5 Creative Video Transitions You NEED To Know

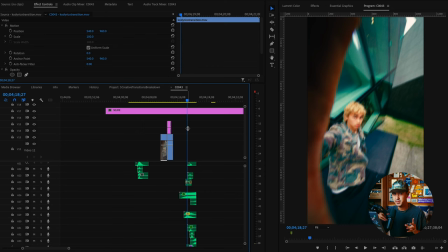[8:12]
It's the same general idea, But instead of holding the actual lens, you're having a product showcase and then you're just match cutting between the different sequences.
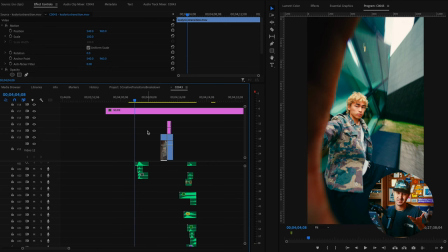[8:20]
If you don't want to do the specific transition between two people, I think this angle is just a really cool creative angle you can use in your short form content. It's a way to really introduce that interactive element, which does really well on on Instagram, TikTok, YouTube shorts, all that.
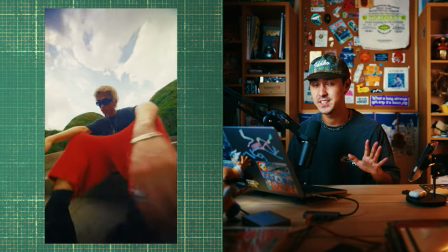[8:36]
Now, I'm a big fan of the Vertigo, a.k.a. the Dolly Ramp technique. and traditionally the dolly ramp or the vertigo is done basically as you
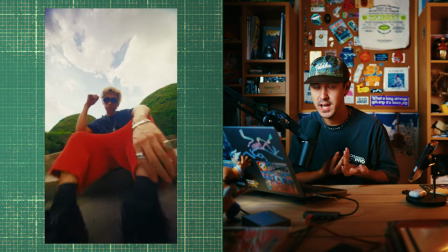[8:45]
walk backwards you zoom in or as you walk towards your subject you zoom out you're basically changing your focal length as you change the distance to
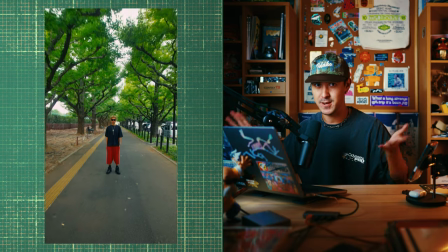[8:54]
your actual subject and this creates this really cool like accentuated background sort of crazy effect that looks unreal
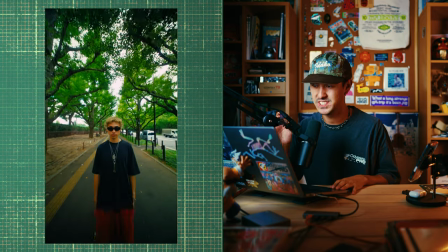[9:01]
you can easily mimic this effect by just changing your scale of your clip as you get closer to your subject.
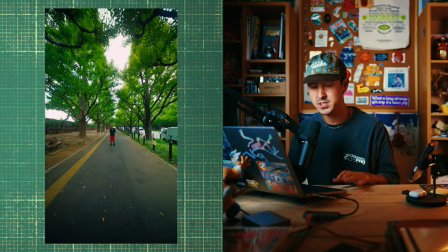[9:09]
So in this case, I started at 200%. So this actual video is two times zoomed in.
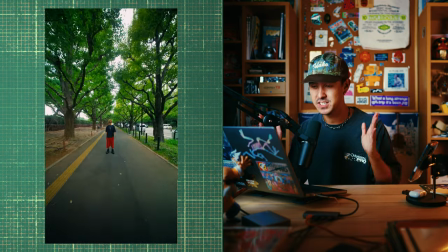[9:16]
And then as you get closer to Cody, I just change that scale down to 100%.
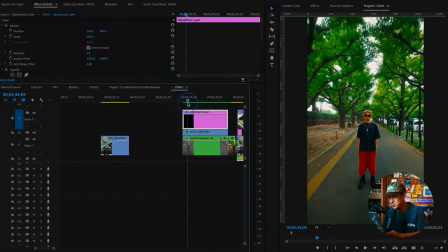[9:21]
And what this does is it creates this really cool dolly effect that's super easy to do. I found out that the best way to sort of accentuate this effect is to use, again, a wide angle lens in this case I use once again the 10mm lens you can see I'm a big fan of it if you use a wider lens you can actually get closer to your subject and
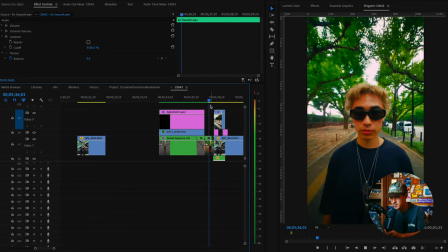[9:37]
there's like even crazier distortion as you can see right here and again I'm just sped ramped into the next scene the exact same technique as the first two transitions but in this one we're just going straight through Cody
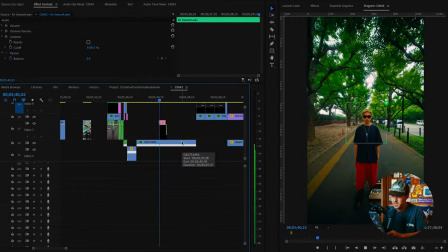[9:52]
to achieve this all you need to do is just walk at a consistent pace all the way towards your subject and in this case
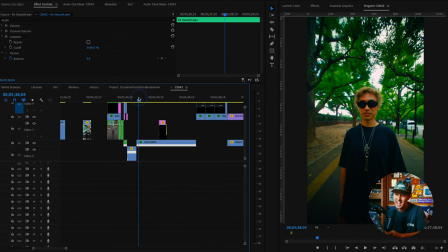[9:57]
you try to walk as close as you can to them and then afterwards all you need to do is again you're going to start at the beginning of your
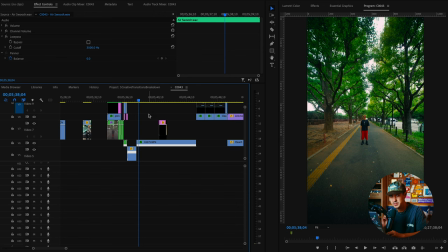[10:03]
clip at 200% zoomed in you're going to keyframe it out to 100% zoomed in at the end point then all you need to do is just speed
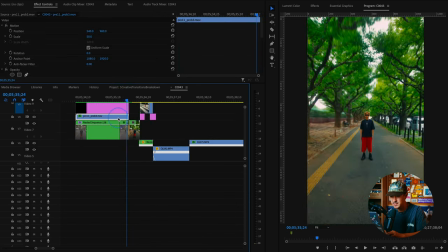[10:10]
ramp it in between this part here to really accentuate that zooming effect and again just add some whoosh or camera focusing sound effects to
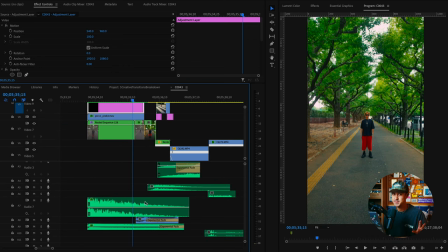[10:17]
really sell the effect it's a really fun technique I've done a whole in-depth tutorial on the vertigo effect itself if
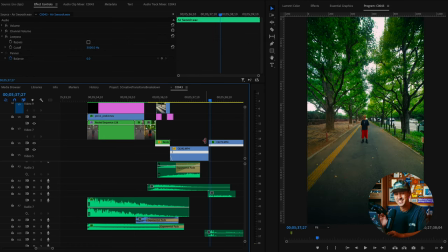[10:22]
you want you can go check that out for socials though this transition is a lot of fun and
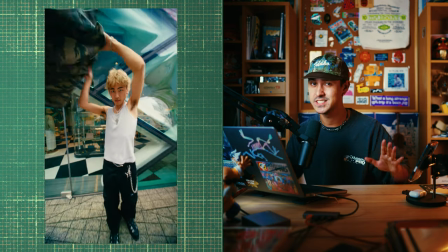[10:30]
the final effect is a unique take on a traditional transition which is the match cut now for this particular match cut all i've done is
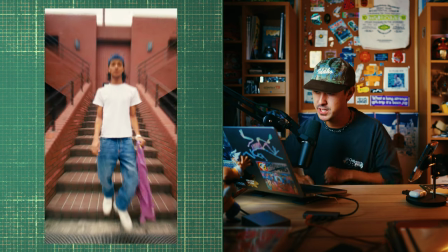[10:37]
taken two clips basically the same movement and the first clip we have rico taking off his shirt and passing it in front of the lens and the second
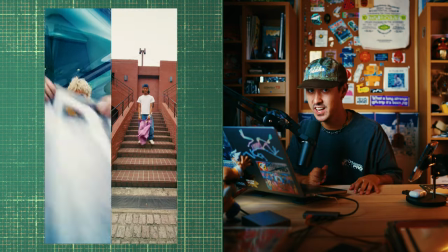[10:44]
clip we have cody doing the exact same thing all you're basically doing is just cutting in between where the actual shirt passes the lens.
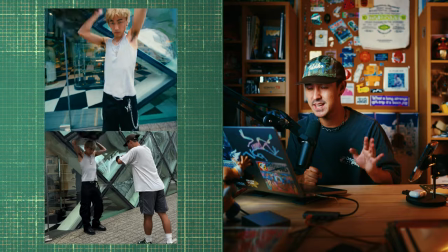[10:52]
And the fun part about this is both clips don't have to be exactly the same. You could be off a little bit. You could have different focal lengths.
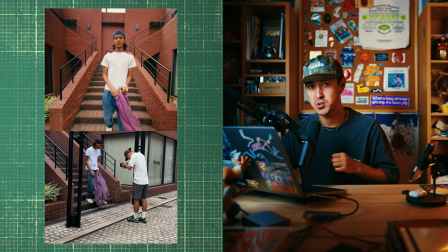[10:58]
I think the real key here is making sure that the shirt covers the lens completely in between takes.
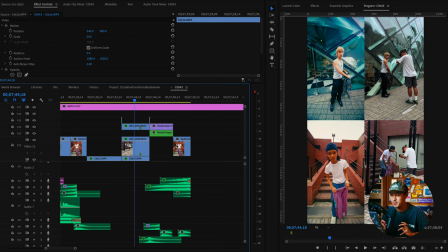[11:04]
For this transition in particular, we used a shirt, but you could do this with a wide variety of products, basically passing in front of the lens. You could have people moving their arms in front of the lens. You could have different things sort of covering. All you need is basically the item to 100% cover the lens and you could do a wide variety of different takes.
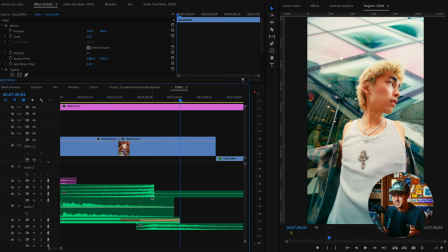[11:24]
Again, sound design really helps accentuate this transition. If you notice, I just reuse sound effects all the time. For this one, we've got a metallic riser and then we've got that same dramatic wish that I use all the time. You can find free sound effects all over the internet, but if you want these particular sound effects, feel free to check out my transition sound effects pack in the description below. So those were five creative transitions that you could use in your next short form video. These transitions again you can use in a wide variety of situations you can twist them and turn them and change them up however you need to maybe you're a creator working with a brand or you're a small business or large business working with a specific product and you're looking for ways to introduce cold transitions to really spice up your content these are just some general ways to introduce a little interactive element to your videos i'm sure you notice a few trends across all these transitions the speed ramping adding some motion blur and then the sound design all All of these are different ways you can help elevate and keep your videos fun, playful and enjoyable for your audience. If you liked this video, please click the like button. It helps out a lot.